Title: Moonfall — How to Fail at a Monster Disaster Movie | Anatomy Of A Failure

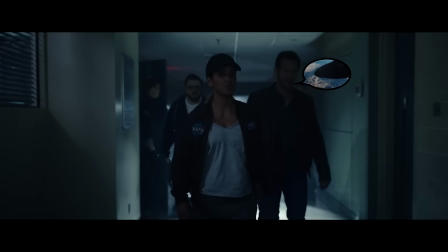Now we gotta go save our son that we've been neglecting. Now we gotta use our monster knowledge to find a way to destroy it and convince others to join the mission.
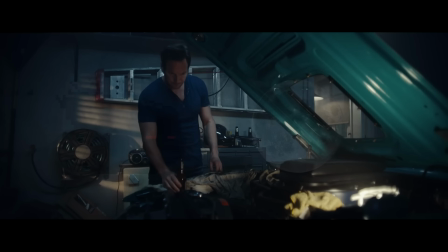I don't know if that's a good idea, but it's better than having the hero do nothing relating to the moon fall until like the second half.
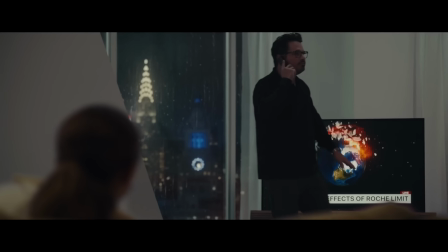It's better than immediately just saying that the moon is falling without yet being able to have it meaningfully affect our hero's journeys.
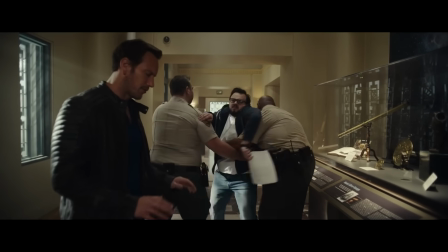Better than having one character just rambled on about alien moons for no established reason.
The megastructure's power core.
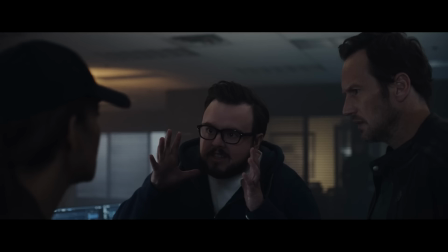Excuse me? The megastructure? Please don't ask. It's highly likely our moon was built by aliens.
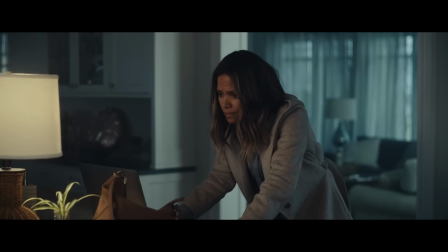Told you not to ask.
A disaster movie where the disaster is barely noticeable in the first 50%, that's not a disaster movie.
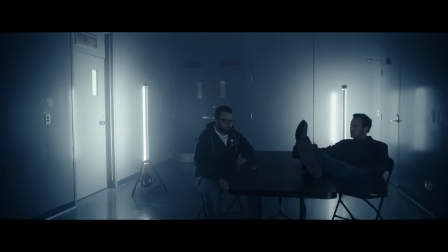It's a disaster of a movie.
It's been nearly three hours. It can't be a good sign.
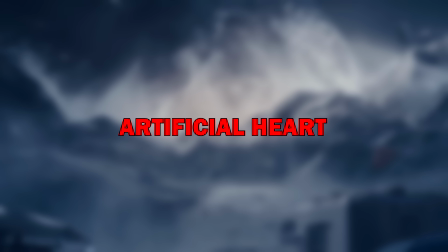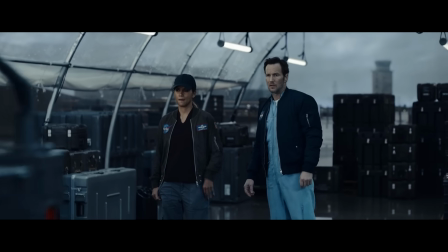The emotional problem here is that the storyline used for emotion is pretty empty and fake.
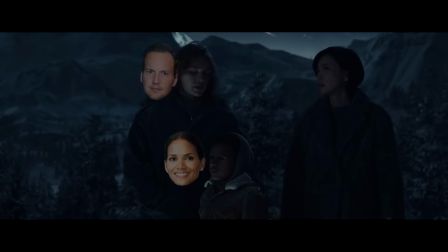Essentially, the movie creates this B-plot survival story with the children of the heroes and a Chinese nanny pickets China.
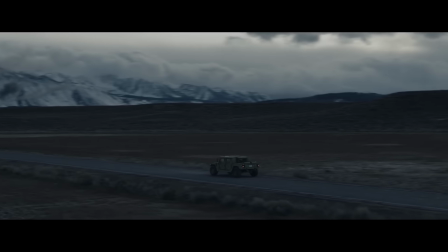When the heroes fly off to the moon, we occasionally cut to the children as they try to reach safety,
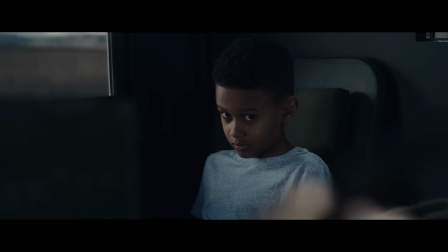which is important because if there's nobody on Earth we care about, we don't care about saving the Earth.
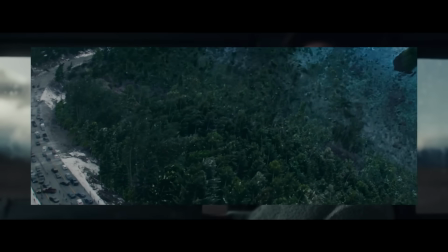That's how you get Fant Forstic.
It's not gonna stop! It'll create a black hole that'll swallow the Earth!
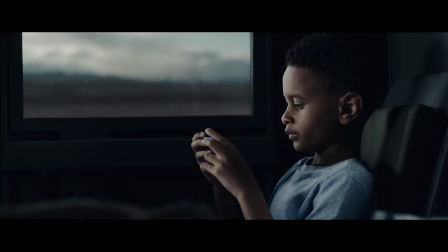We don't care. The only issue here is that it doesn't work.
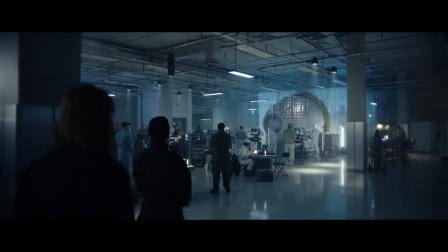The first half of why is that the B-plot characters are way too unestablished.
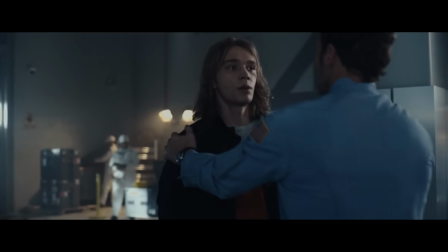Patrick Wilson and his son, they don't even interact until the sun is brought to him at the 50-minute mark, and then he's already heading off into space.
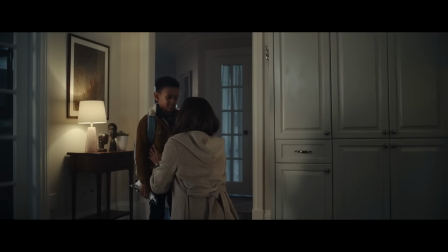Bye, have a great time.
Halle Berry and her son, they interact a couple times, and both times is just a few seconds of cringe.
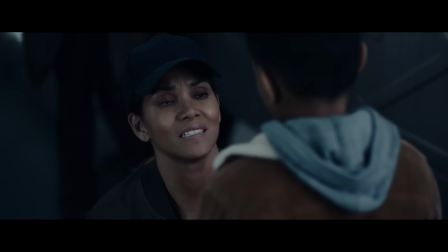I love you more than all the stars.
Like these aren't real relationships between real people.
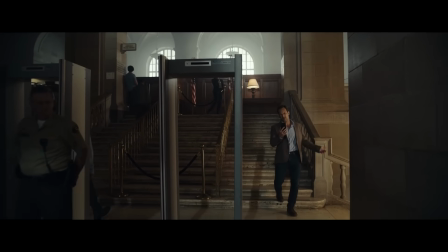It's more like the movie invented the children and the families out of thin air because, you know, we need something to care about down the line.
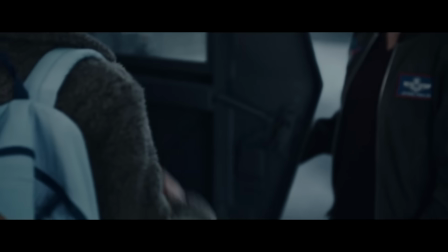The characters themselves are fine,
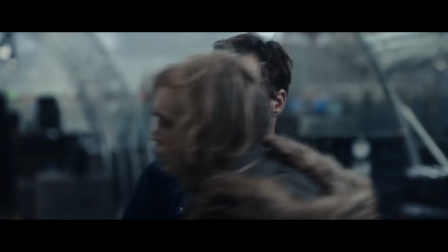but if you don't spend time exploring them and their connections with the heroes before we're already supposed to care about them, we're not going to care.
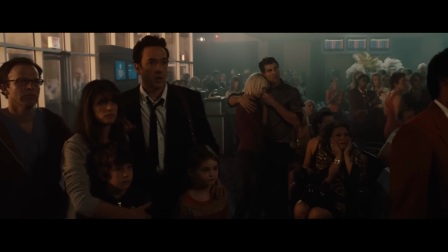I'm not going to say I remember the emotional side of 2012 well,
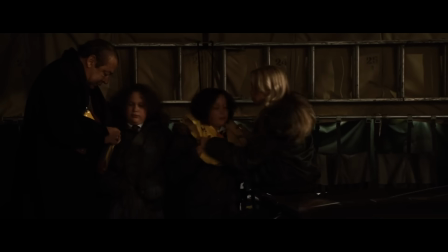but I'm pretty sure there we cared more about even the bad guy's children, because we were seeing all the things he was doing with them and for them.
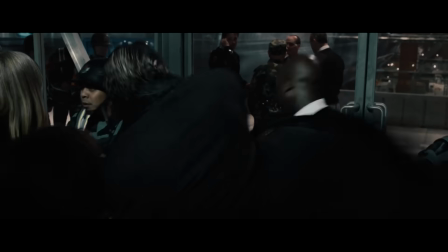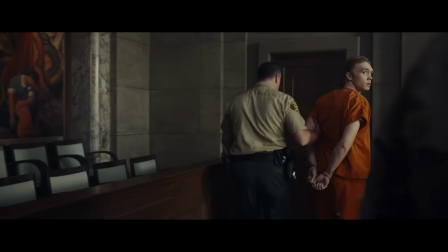If you want us to believe that the hero loves his son and would do anything for him,
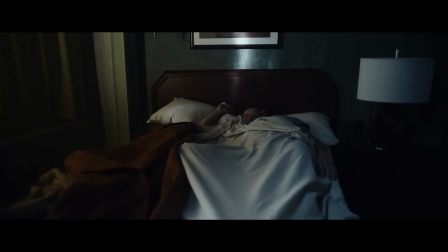then don't have the hero just sleep at a hotel while his son is stuck in a courthouse jail. Well, have him go and try to break his son out before he drowns or something.
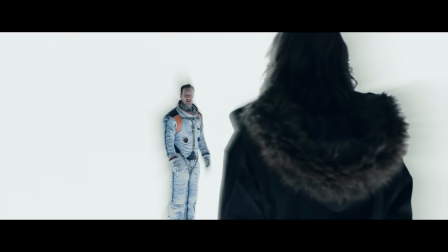Because if a relationship between two people is based purely on the fact that one says it's there, no.
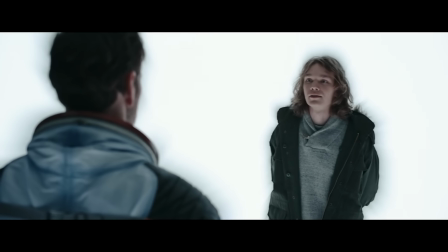You fight for the people you love. Like your son. What would you give up for? Your life for his?
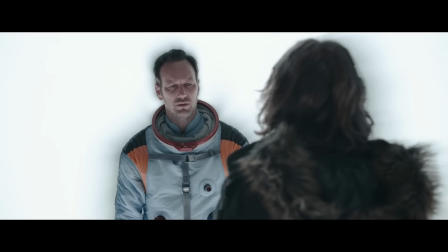Absolutely.
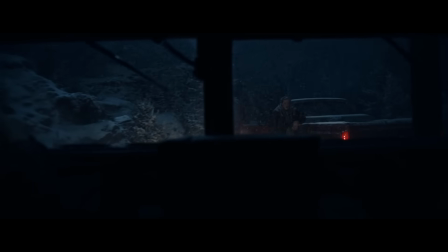The second half of this is that the events of the B-plot feel forced and insignificant compared to the main events. For example, once the children head out, they soon get robbed by these hillbillies.
Tashurika bichur.
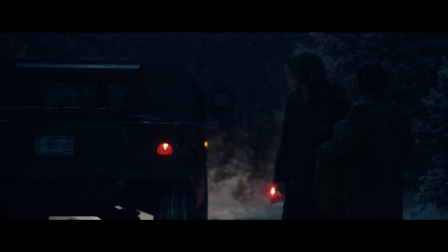Enough of that gibberish.
Which would be understandable in an end-of-the-world situation, except the movie never even tries to offer reasons why it happens.
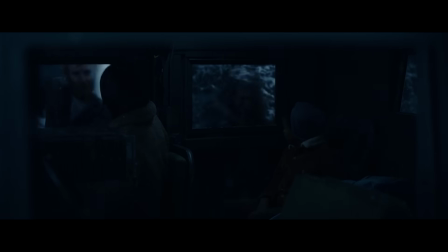Like, why are the hillbillies robbing them? What exactly do they need their bags and Humvee for?
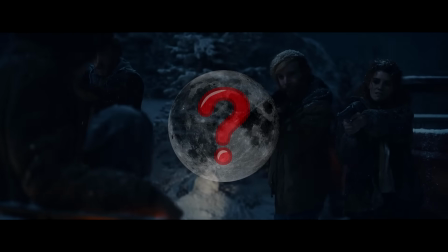Most importantly, in what way is the Moonfall event pushing them to do this? Well, never mind, it just happens because something needs to happen.
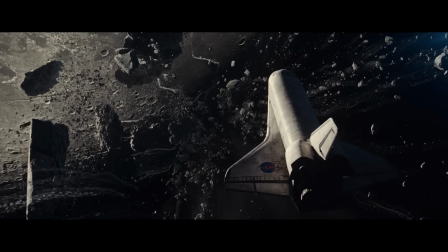As in, it's so forced and pointlessly unrelated to the main events that it's just annoying to pause the main events because of it.
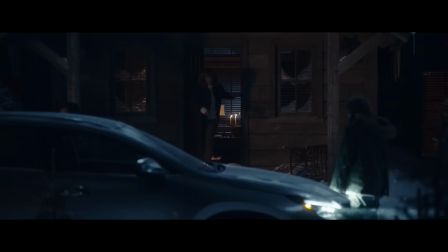Or if it's not pointlessly unrelated, then it's way too insignificant.
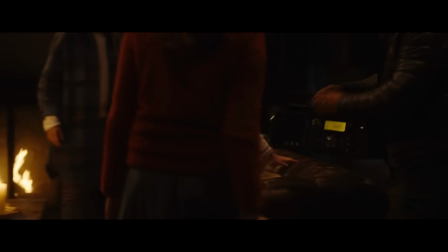For example, there's this announcement that the moon is getting so close it'll suck out the mountain region air.
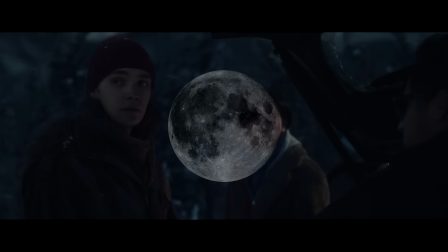What's atmospheric dissipation? Air is gonna be sucked away, dummy.
Which on its own is great because it's a problem directly connected to the main plot.
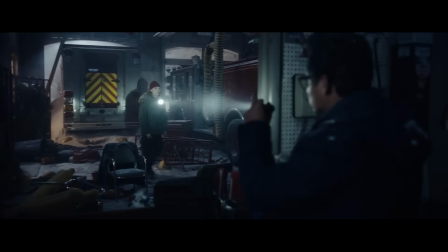But then the heroes go get oxygen and guess what? There's nobody there.
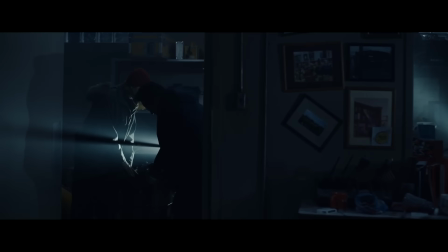Like, you're telling me that the entire mountain region is running out of air and there's no kind of chaos or mass stampede to find oxygen.
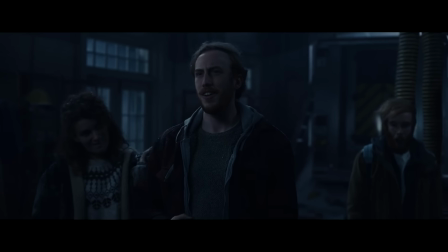It's just the same random hillbillies again.